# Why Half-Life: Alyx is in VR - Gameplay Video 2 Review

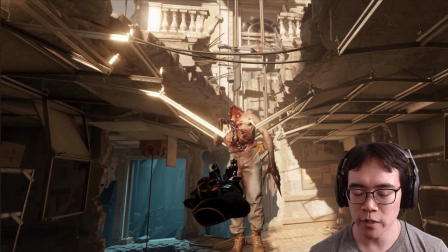4:03 So one thing is, in the previous video, I talked about how the person capturing really yanked things and then held it in front of the camera for a little bit so you could see what it is.
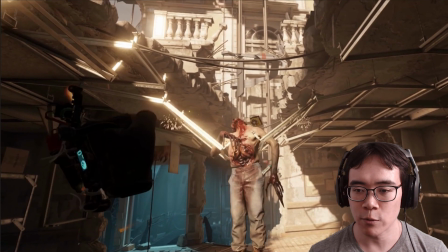4:14 Now here they didn't do that, but that's because they were following instead the zombie falling down,
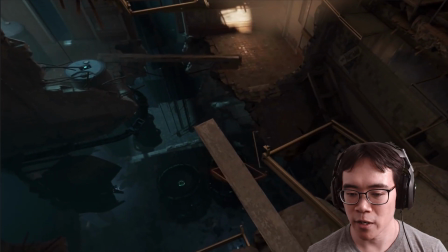4:20 because that was the more exciting part, to see it falling.
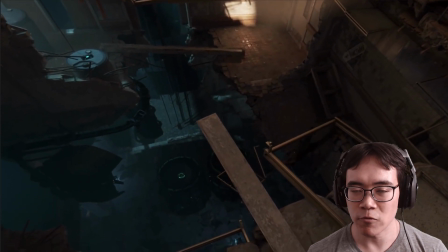4:23 And then the other good thing about this clip is that it really shows verticality, but in a downward way. So one thing that is very true in VR is that even when you see a cliff that is not there in real life,
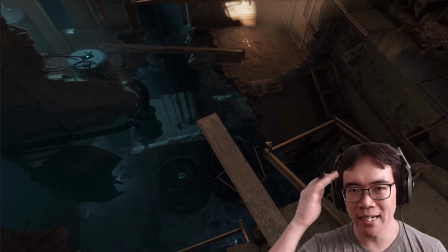4:39 you still can't help but get a little bit nervous, because your brain doesn't want to fall into massive pits.
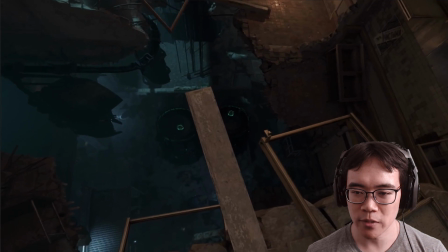4:47 So they're showing some of the verticality there.
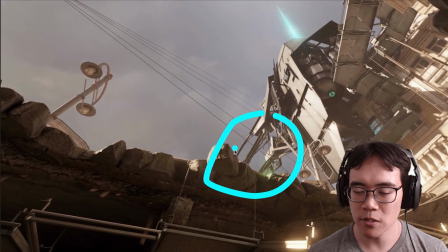4:50 And then when they look up, you see this sort of power thing here, which was featured in the announced trailer, shooting
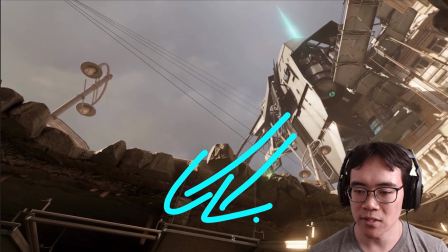4:59 electricity or whatever it is in this direction.
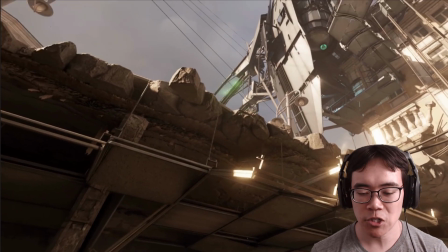5:02 Now, this is another moment which I'm not 100% sure if this was just the natural timing of this thing happening,
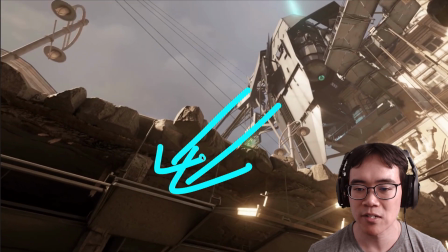5:11 because this seems like a very time-dependent thing.
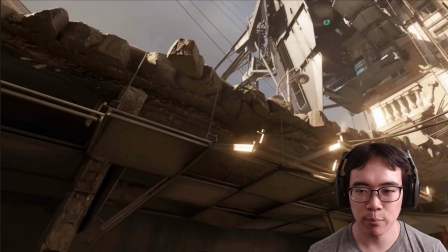5:15 And they just happen to look up at the precise moment that the electricity shoots out.
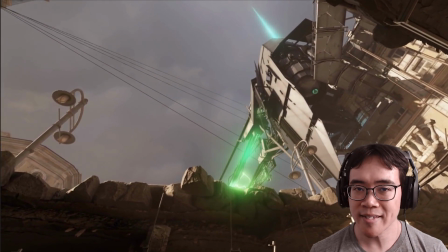5:20 So either they knew exactly the amount of time it would take from,
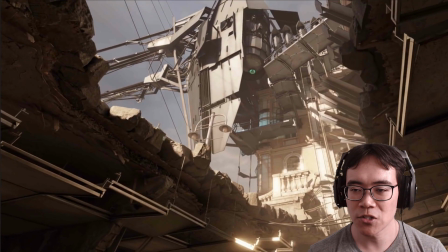5:25 say, the ceiling opening up to the electricity shooting out,
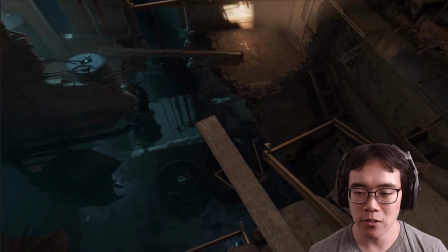5:30 and them sort of looking down in the hole here is stalling for time a little bit.
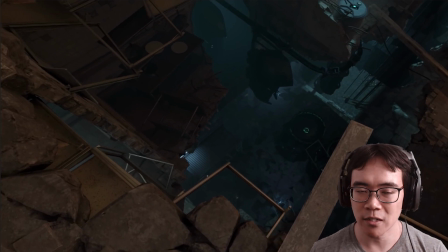5:36 Maybe they even had someone off screen just counting with a timer saying, okay, electricity in 3, 2, 1, look up. It could have been that. They could have also done some sort of custom thing where they would like trigger the electricity to happen at the exact right time.
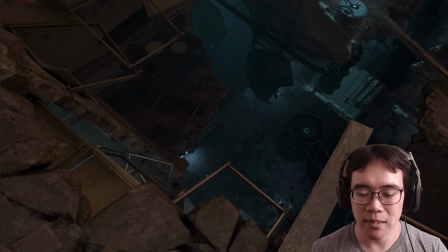5:53 But that would have taken some extra work, so maybe less likely. But it's still a really well-paced moment.
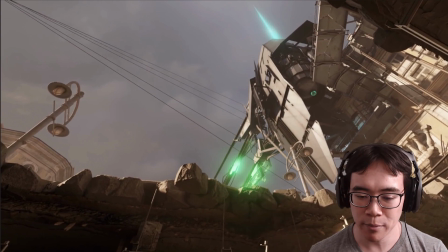5:59 There's constantly new things happening all the time, and it's really well done.
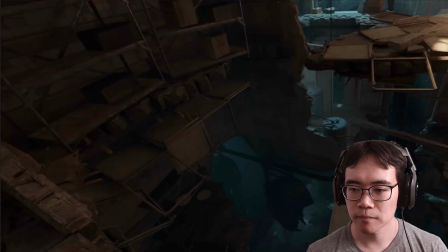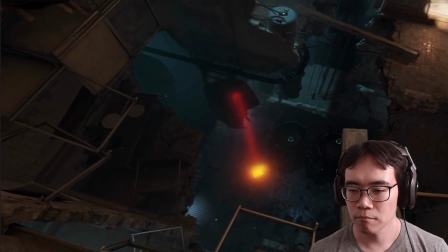6:09 Look out.
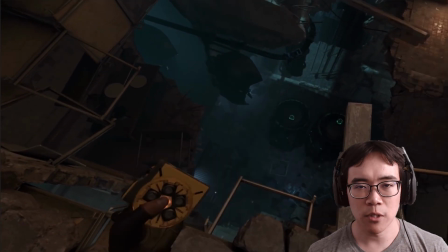6:14 And so this grenade moment here, this is the moment where you get to see that the thing that they pulled out was a grenade.
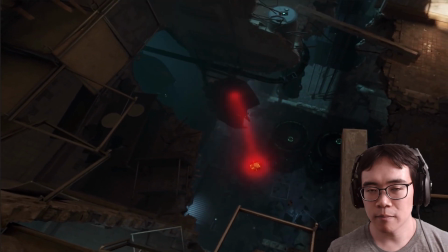6:21 And this is also, again, a lot of these gameplay moments are to differentiate VR from non-VR.
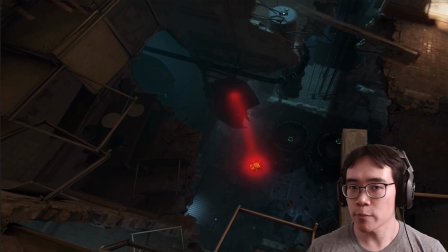6:28 And people who have played first-person or third-person video games with grenades know that usually it's like a button that either you lob into the air or you aim at a particular spot and just throw the grenade that way. But here in VR, you can do whatever the heck you want. Treat the grenade more or less like it was in real life.
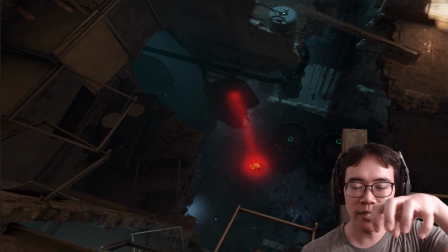6:48 So here, instead of in Arc, they can just move like this and just drop it into the pit.
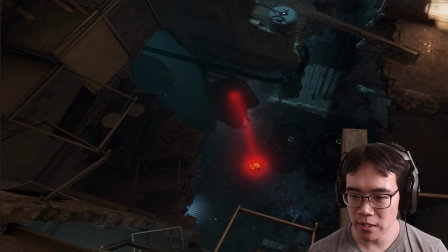6:54 Drop it into the pit.
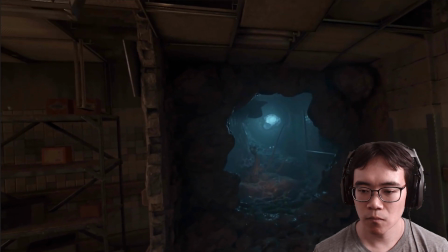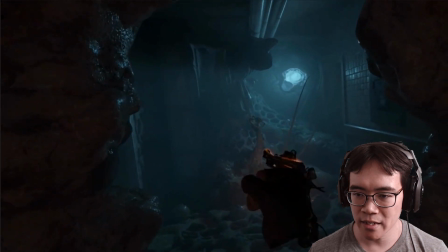7:02 And so here they're showing this sort of gross Zen thing, which they try to use with gravity gloves, but to no avail.
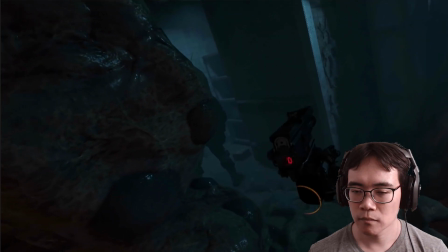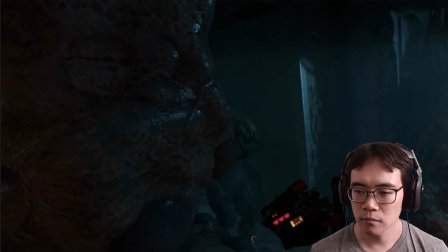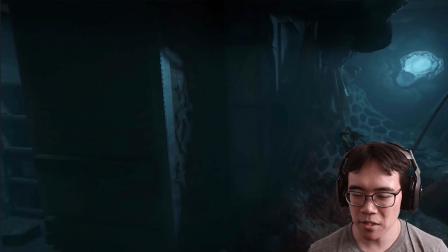7:21 And so this is a cool little acting moment here.
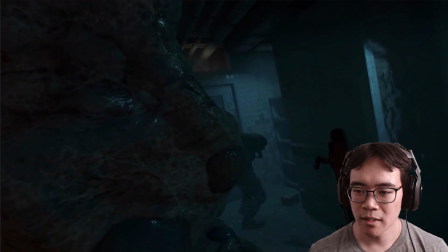7:23 There's a zombie, they're loading their shotgun, and some reason they're holding
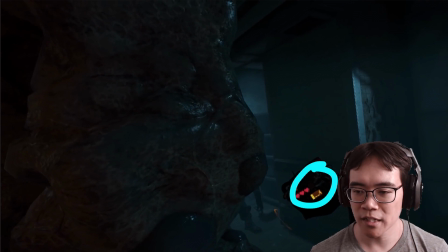7:31 the mechanism here and not cocking it until the very last second. Now, when I first saw this, I thought, that's an interesting acting choice.
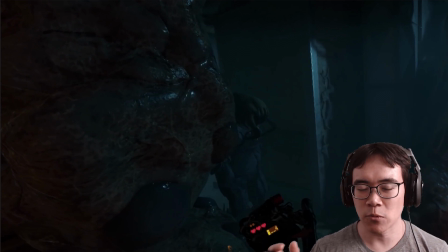7:39 And this is just speculation, but maybe they're trying to make it seem more stealthy, because if they clicked it, maybe the zombie would hear and get triggered. Who knows? I don't know if that's actually a thing, but the way they play it feels like that. So that's a cool little moment.